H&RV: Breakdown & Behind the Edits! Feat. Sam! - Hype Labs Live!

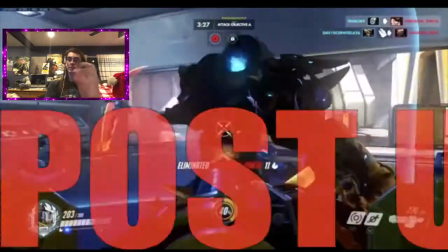(71:34)
And then it comes in, comes out, comes in, comes out. Every time we say post up.
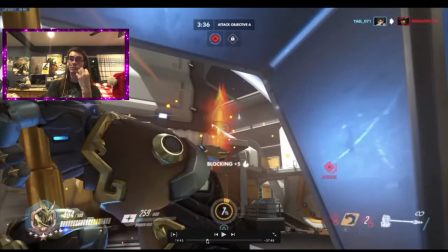(71:40)
Because I wanted it to be whenever one of us says post up, post up, post up. I wanted it to be flashy.
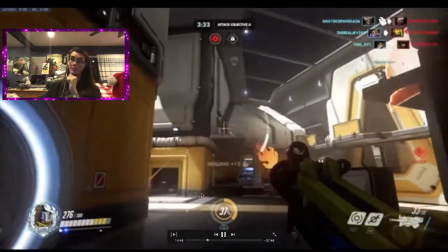(71:51)
I wanted you to know this strategy was going to be stupid. So, again, it's coming up right here.
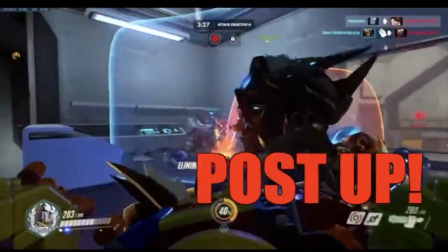(71:58)
So, there you go.
Post up, post up.
It works great.
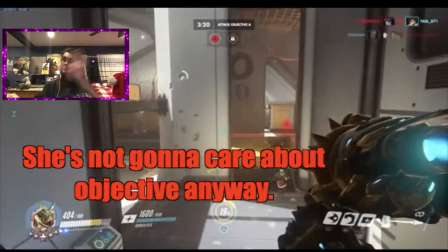(72:04)
And you can see the text being in different spots representing whose perspective it is.
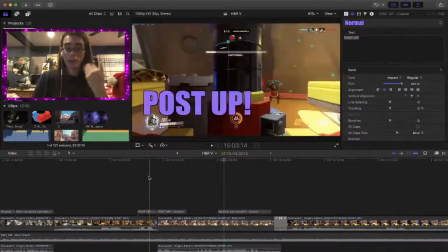(72:11)
And right here again, post up, post up. It repeats and repeats and repeats, but it doesn't get old because that's the whole crutch of this whole segment.
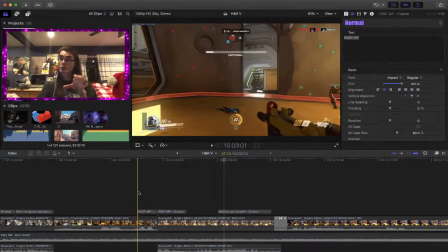(72:21)
But here's a good cut though. And my original idea with the post up segment was to have little
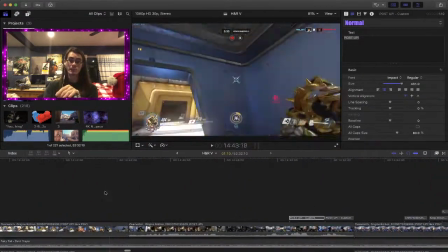(72:28)
directional transitions between me and Nick's perspectives.
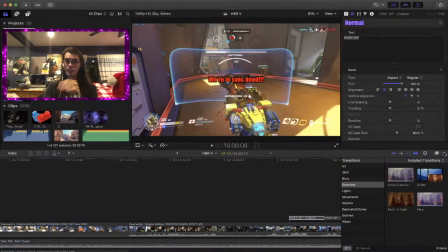(72:34)
And when I mean little directional transitions, I mean I was gonna do something along the lines of like this.
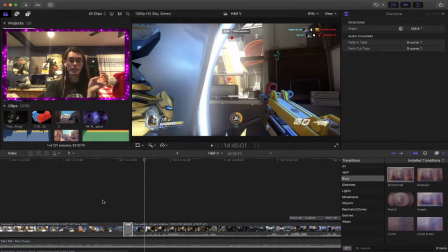(72:45)
Something like that. But considering I was cutting back and forth every like 20 seconds, that was not gonna work.
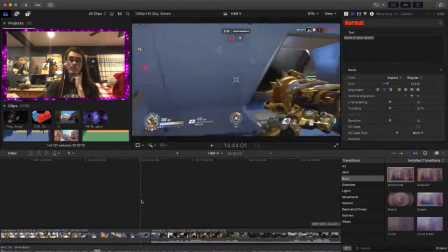(72:55)
So it was honestly better off just to cut because
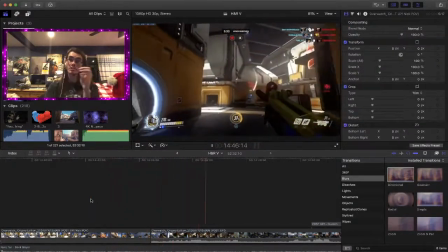(72:59)
the whole madness of the section flew perfectly and it wasn't too daunting on the eyes to just see every like 20 seconds.
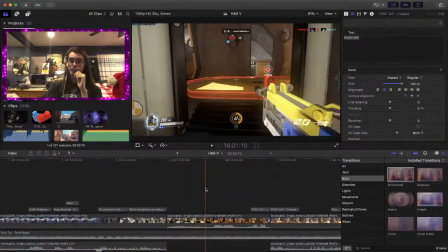(73:07)
But here's like a brilliant cut here.
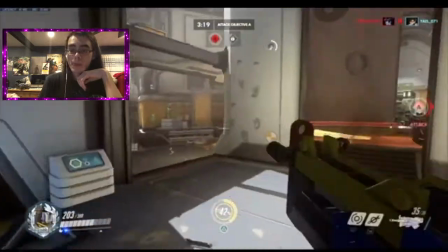(73:09)
So you'll see right around here that it starts with my perspective coming onto the objective.
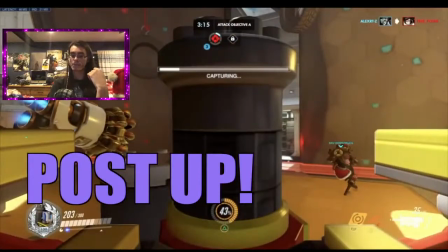(73:17)
And I hop on point, post up, and if I do this frame by frame, actually let me do it normal speed first.
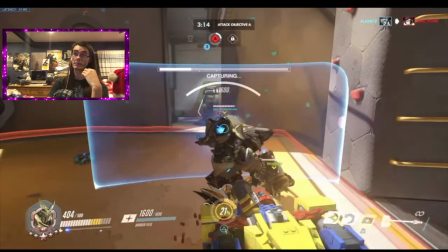(73:26) Post up, post up.
Did you catch it? Here, I'll wind it back.
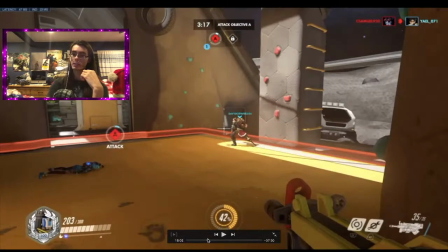(73:34)
And I'm gonna do it one more time.
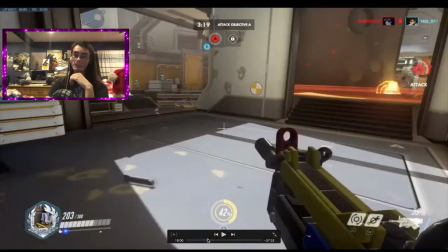(73:40)
One more time because I feel nice.
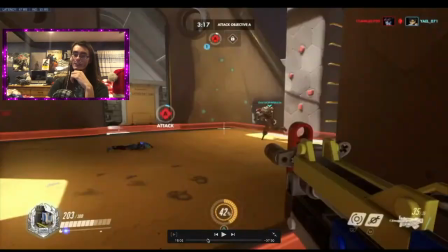(73:45)
So, if you think I used a transition there, I actually didn't.
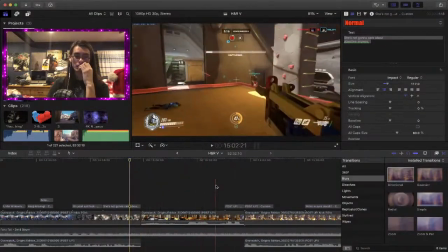(73:51)
This is a good example of using no transitions at all and using the text to do the work.
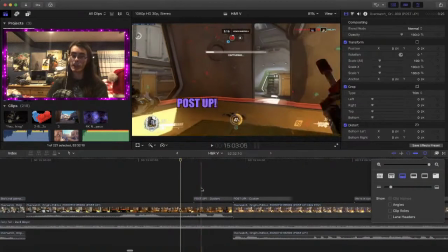(73:59)
Because I was a real smart ass. And, you know, every time I've used the post up, zoom in, that was the transition.
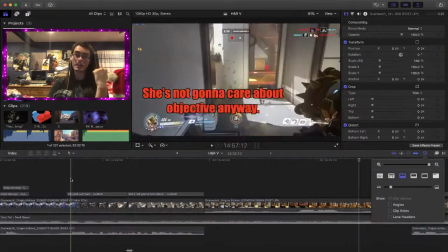(74:07)
Because the previous 2 to 3 times that we've been saying post up, you know it's going to pop up from the other side.
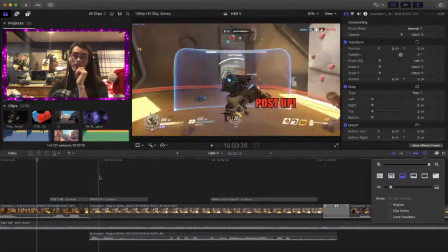(74:15)
That was the transition.
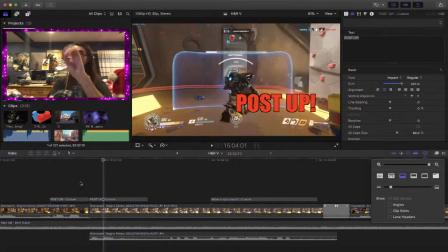(74:18)
And also because me going into turret form as Bastion and Nick popping open the shield at that moment works incredibly perfectly.
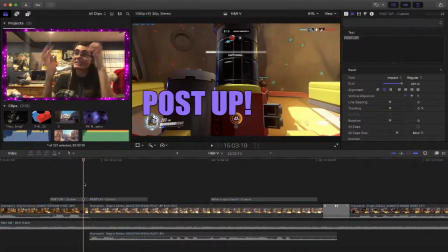(74:28)
This is just one of these little moments where I'm like, because it works too good.
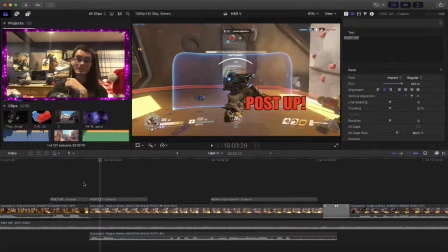(74:34)
It works so good. And again, here you go.
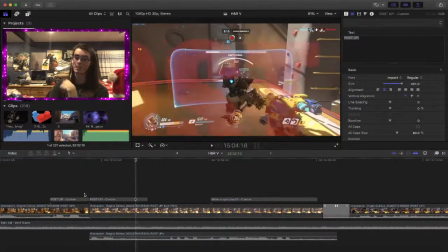(74:40)
Because the text fades away at the perfect point before Nick's POV comes up. This whole moment was golden in terms of editing.
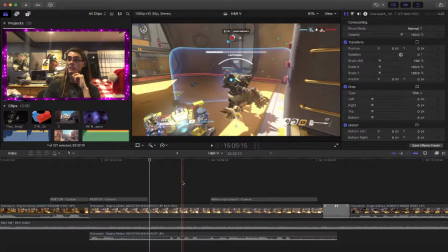(74:50)
Hyper H5 had so many different editing, like I was saying, so many different editing styles. That's risky, but it holds up. You played your gamble and you won. Yeah, it was a big risk, and I'm glad it paid off.
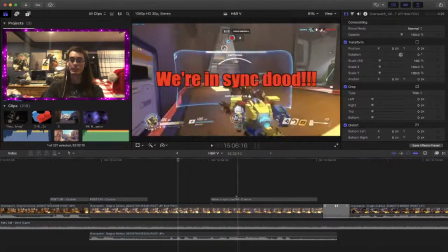(75:02)
And then right here we have the really big kickoff. We're in sync, and then bam.
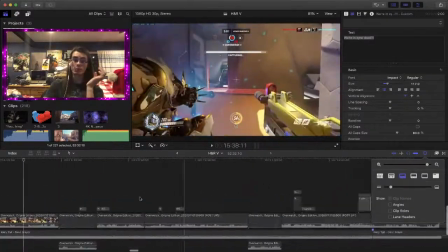(75:11)
This moment was perfect because it's, again, wanted to show you the spectacle of how fun we have in our games.
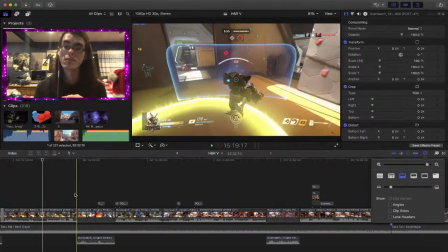(75:18)
We're not just, you know, depressed pieces of crap when we play our stuff.
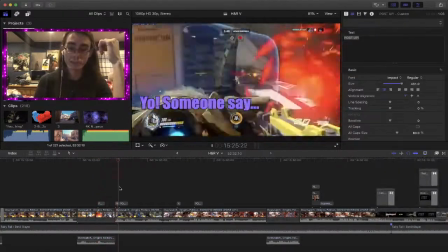(75:26)
So yeah, post up is a great example of... I say post up as a grand example of stuff on our channel.
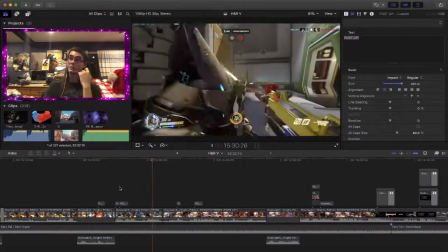(75:33)
It's why I wanted to put it in Hyper H5.
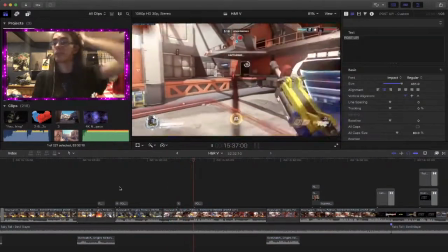(75:38)
Even for me who knows nothing about Overwatch, the hold up flip was beautiful.
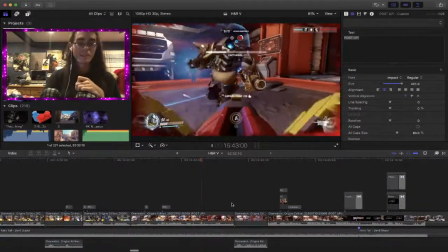(75:43)
Oh yeah, it's great. And yeah, even though we lost it at the end, we still won.
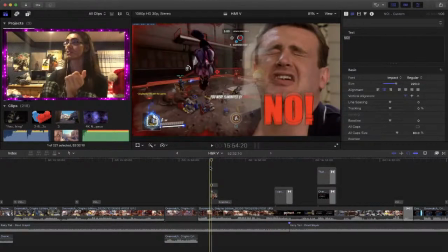(75:50)
Oh yeah, here's something that you actually see a bunch of in some of our videos, but I think it's good to talk about here.
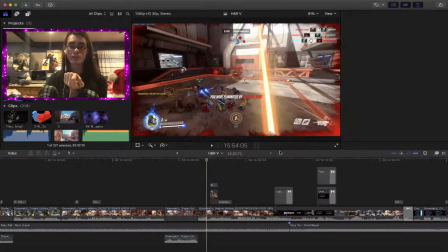(75:59)
So you'll see that sometimes we use you know, GIFs of things to kind of express emotions,
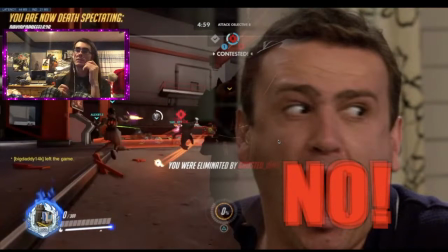(76:06)
as you know, we find it annoying to have face cams in normal videos, and that's why we don't really do it for our LPs. And personally, Blurgel finds it a lot more fun to do GIFs.
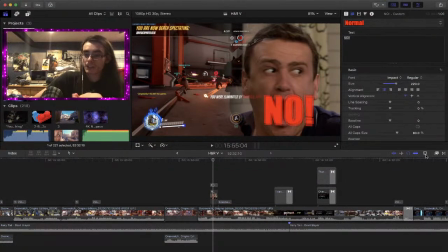(76:18)
So the way this works is that we find a GIF online, find the best one that works, and slap it in.
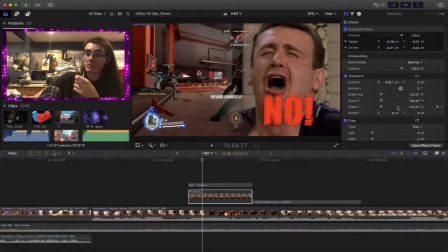(76:26)
And there is actually a little bit going on here as I properly scale it so it's filling most of the screen. And it has a mask on, which is making half of the picture opaque.
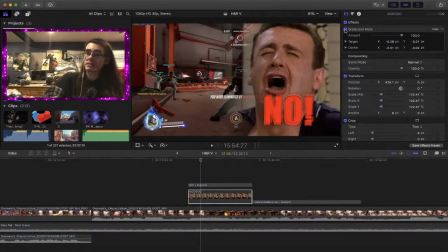(76:39)
So you could still see some of it, but most of it is on the right side. And, you know, expressing next, no!
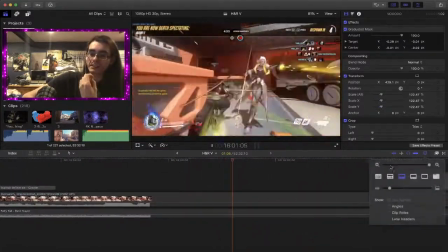(76:48)
We've been doing this forever now, and I really wanted to properly explain that. Because usually it would be just like, you know, just like this. Oh my god. Editing masterpiece right here, I swear.
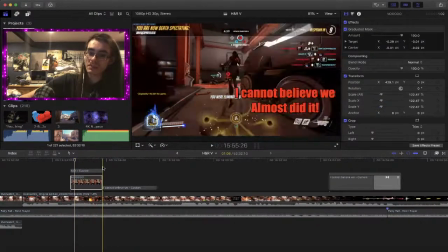(77:05)
But yeah, perfect example of how you should use GIFs like that. And yeah, then we win.
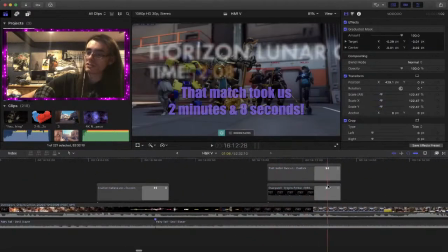(77:11)
Nick's like, holy shit. The match took us 2 minutes and 8 seconds. Play of the game.
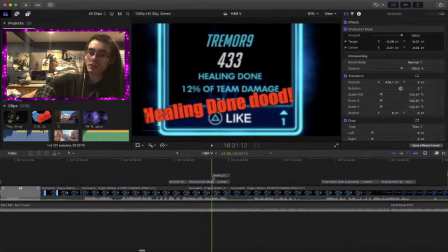(77:16)
Post up. Again, perfect moment. You have some tiling effects.
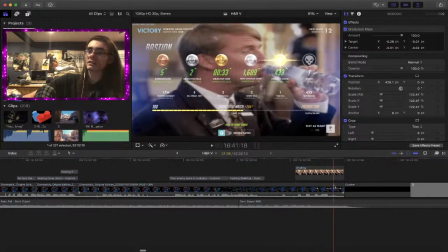(77:23)
And another GIF example. And that's that.
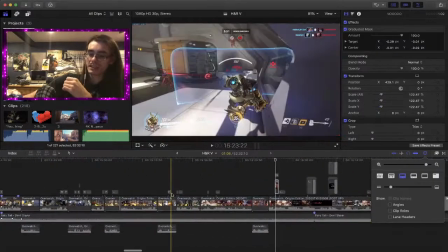(77:28)
So yeah, I think the thing you can definitely take from this is use what you think will work.
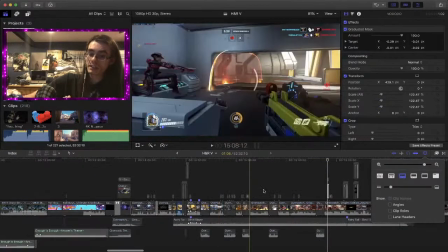(77:35)
Because as you can see throughout this whole bit right here, is that all it was just,
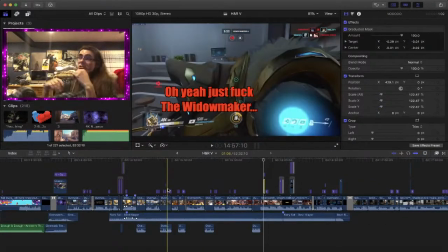(77:42)
you know, just a couple of, all it was just me carrying on the titling. That's all it was.
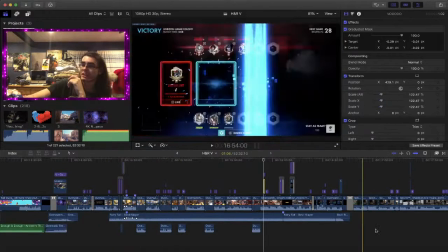(77:51)
And you know oh, I'm stupid. I forgot. I should at least mention what the music is.
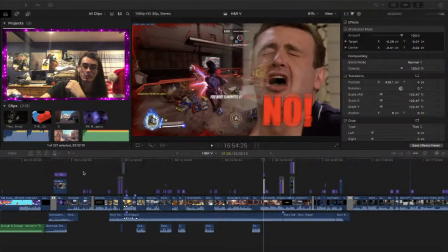(77:56)
So, let me actually,
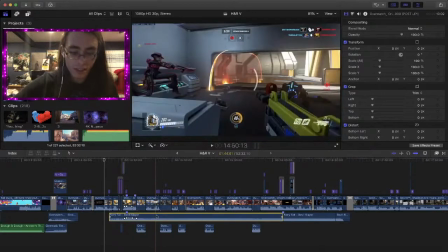(78:00)
you can probably see it from the video, but I will just, I'll solo the music so you can appreciate its glory.
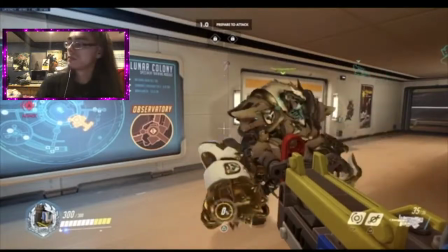(78:07)
Here you go.
Let's get this money.
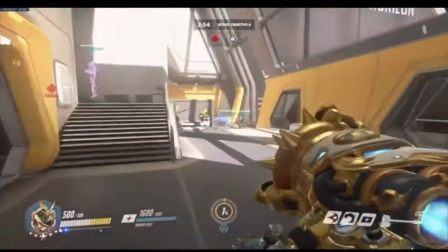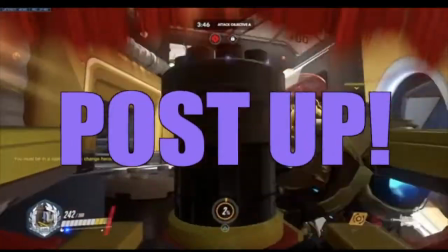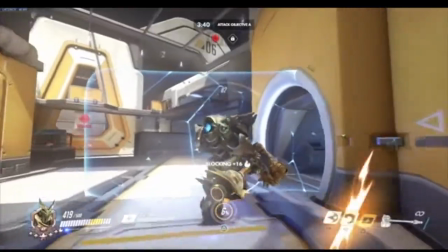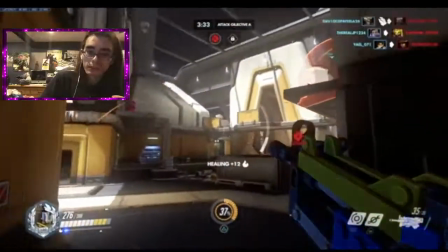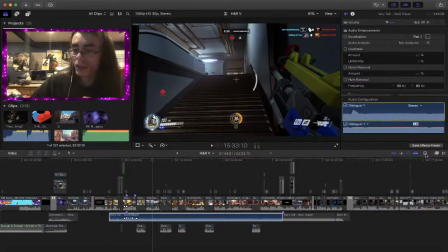(78:36)
Another perfect example of music syncs. So the song here is from Fairy Tail.
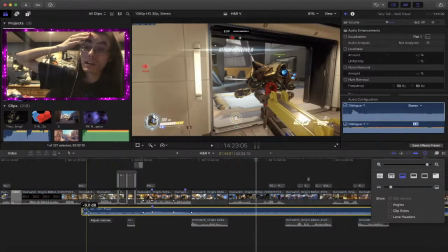(78:44)
It's the song Devil Slayer. Now, fun fact: I don't watch Fairy Tail. I only listen to the music from Fairy Tail. Because one of my main inspirations for when I did the themes for Hype Labs is a Japanese heavy metal composer by the name of Yasuharu Takanashi.
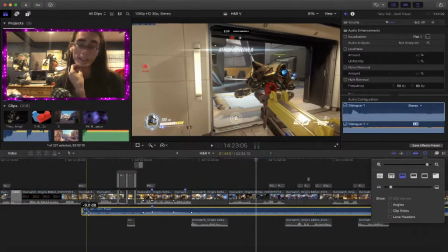(79:04)
I think that's how you pronounce it, but I believe. But he mainly makes like really epic choir-based heavy metal songs. And in Fairy Tail, the anime Fairy Tail,
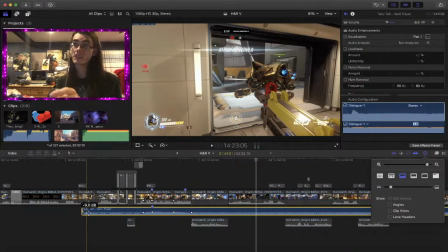(79:18)
he did like a whole bunch of heavy metal music for that series, and it's gorgeous. And it fits the theme for Hype Labs and Hyper Rage so well that I wanted a song that has a great build-up and fits post-up.
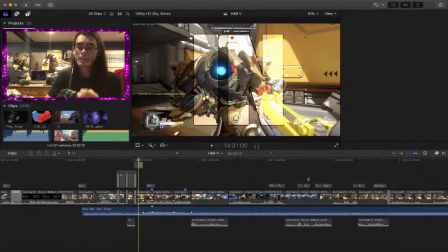(79:34)
So you can see that right here that the song starts when Nick says, "Let's get this money." And I want you to, again, just like the Omar bit, pay attention to the build-up.
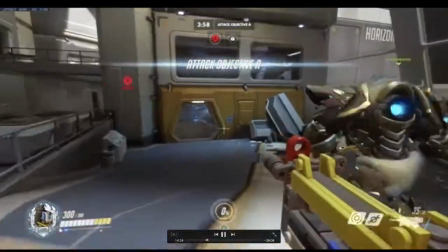(79:45) Let's get this money. You know, just to add to it, I'm not using shield.